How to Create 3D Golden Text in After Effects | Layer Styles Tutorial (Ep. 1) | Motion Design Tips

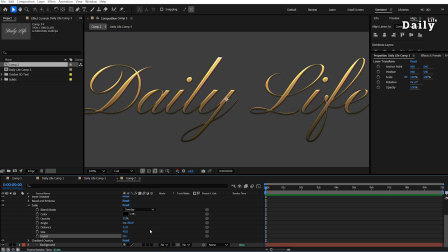8:29 Enable invert to reverse the highlights and shadows, giving a more dynamic look. With these settings, the satin effect adds a refined polished texture to the layer, enhancing its visual richness and depth.
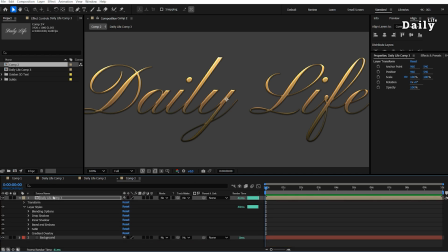8:43 The design is almost complete with a 3D effect, but we still need to refine the dark areas.
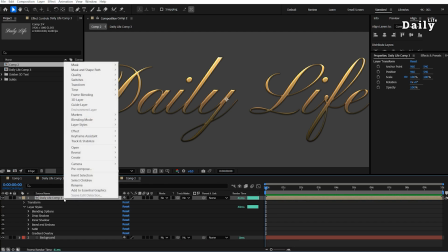8:50 Let's add a stroke to enhance the outlines.
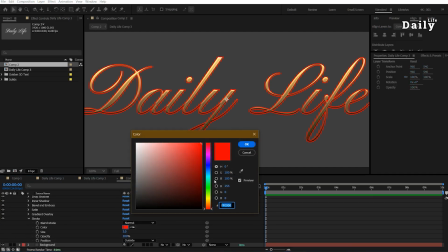8:55 Set the stroke color to orange for a contrasting, vibrant outline. Use the overlay blend mode to allow the stroke to blend naturally with the background and the other elements.
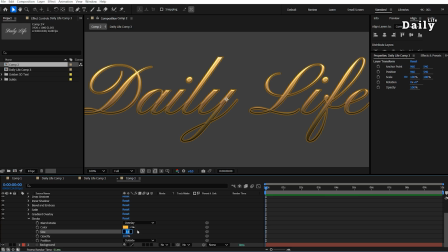9:07 Set the stroke size to 1 for a subtle but defined edge around the text, adjusting the opacity to 25 to make the stroke visible but not overpowering. Set the position to center to place the stroke evenly around the text. Now pre-compose the layer.
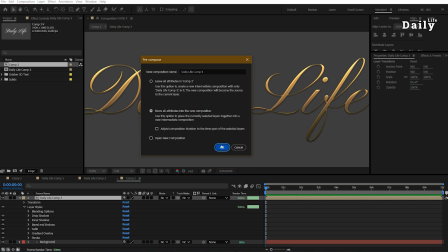9:28 Select Move All Attributes, and we will move on to adding more effect for extra depth and polish.
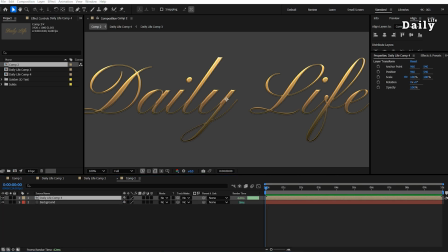9:35 Final steps: adding a reflection with drop shadow and glow effect.
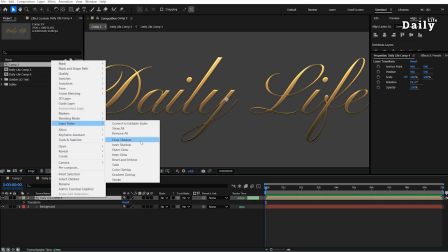9:40 To complete the effect, we will add a final drop shadow to create a nice reflection on the background.
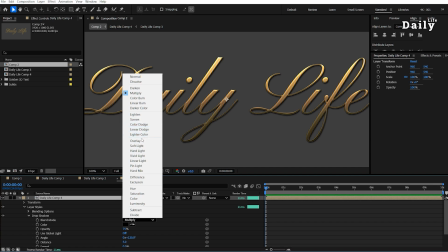9:47 Select Overlay or Screen for the blend mode, depending on the desired effect.
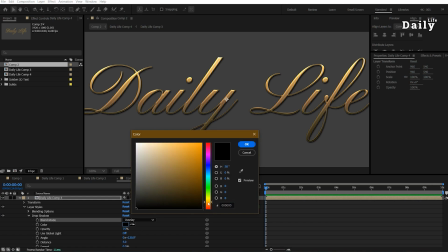9:53 Set the shadow color to orange for a warm tone that matches the overall design.
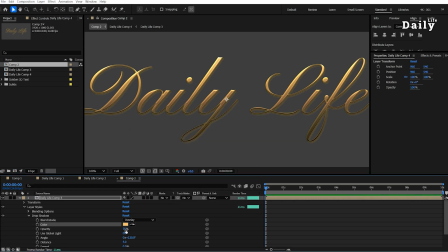10:01 Set the opacity to 75 to give a shadow a soft but noticeable presence. Set the angle to 90 degrees to position the shadow in the right direction. Set the distance to 5 to create a subtle shadow effect. Set the spread to 5 for a balanced shadow edge.
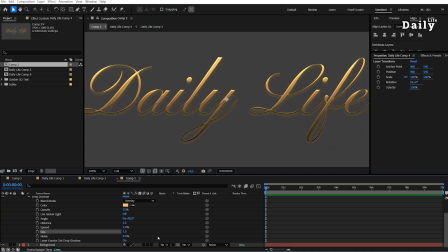10:19 Set the size to 5 to make the shadow soft and diffuse, giving a realistic look. Adding the glow effect. Add the glow effect and set 100 for a glow threshold.
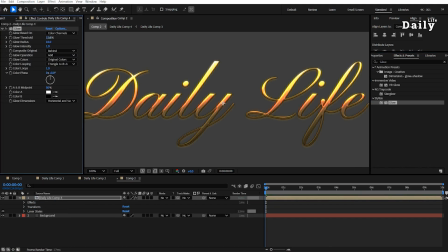10:31 The glow threshold determines which parts of the layer will receive the glow based on their brightness. Set 7 for the radius and 1 for the intensity. Now you have a nice reflection effect on the background, enhancing the 3D appearance and giving the text more depth and dimensions.
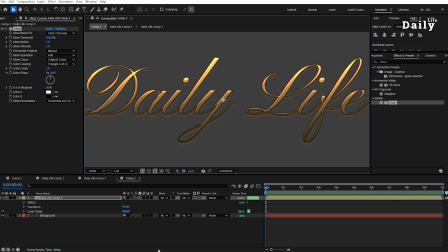10:50 And that's it! You've just created stunning 3D golden text using layer styles in After Effects. We explore tools like drop shadow, bevel and emboss, gradient overlay, and setting to give your text depth, shine, and that luxurious golden finish.
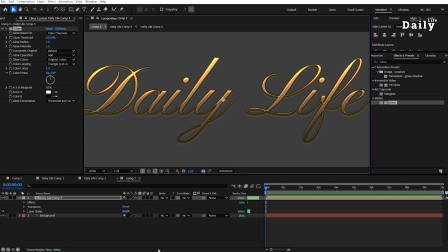11:08 With just a few tweaks, you can adopt these techniques to fit any project. If you enjoyed this tutorial, don't forget to like, subscribe, and hit the bell so you don't miss the next episode in this series. Share your creation in the comments. I'd love to see what you come up with. This is MJ.
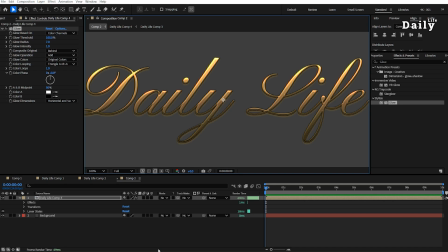11:25 See you in the next episode of the Daily Life of a Motion Designer.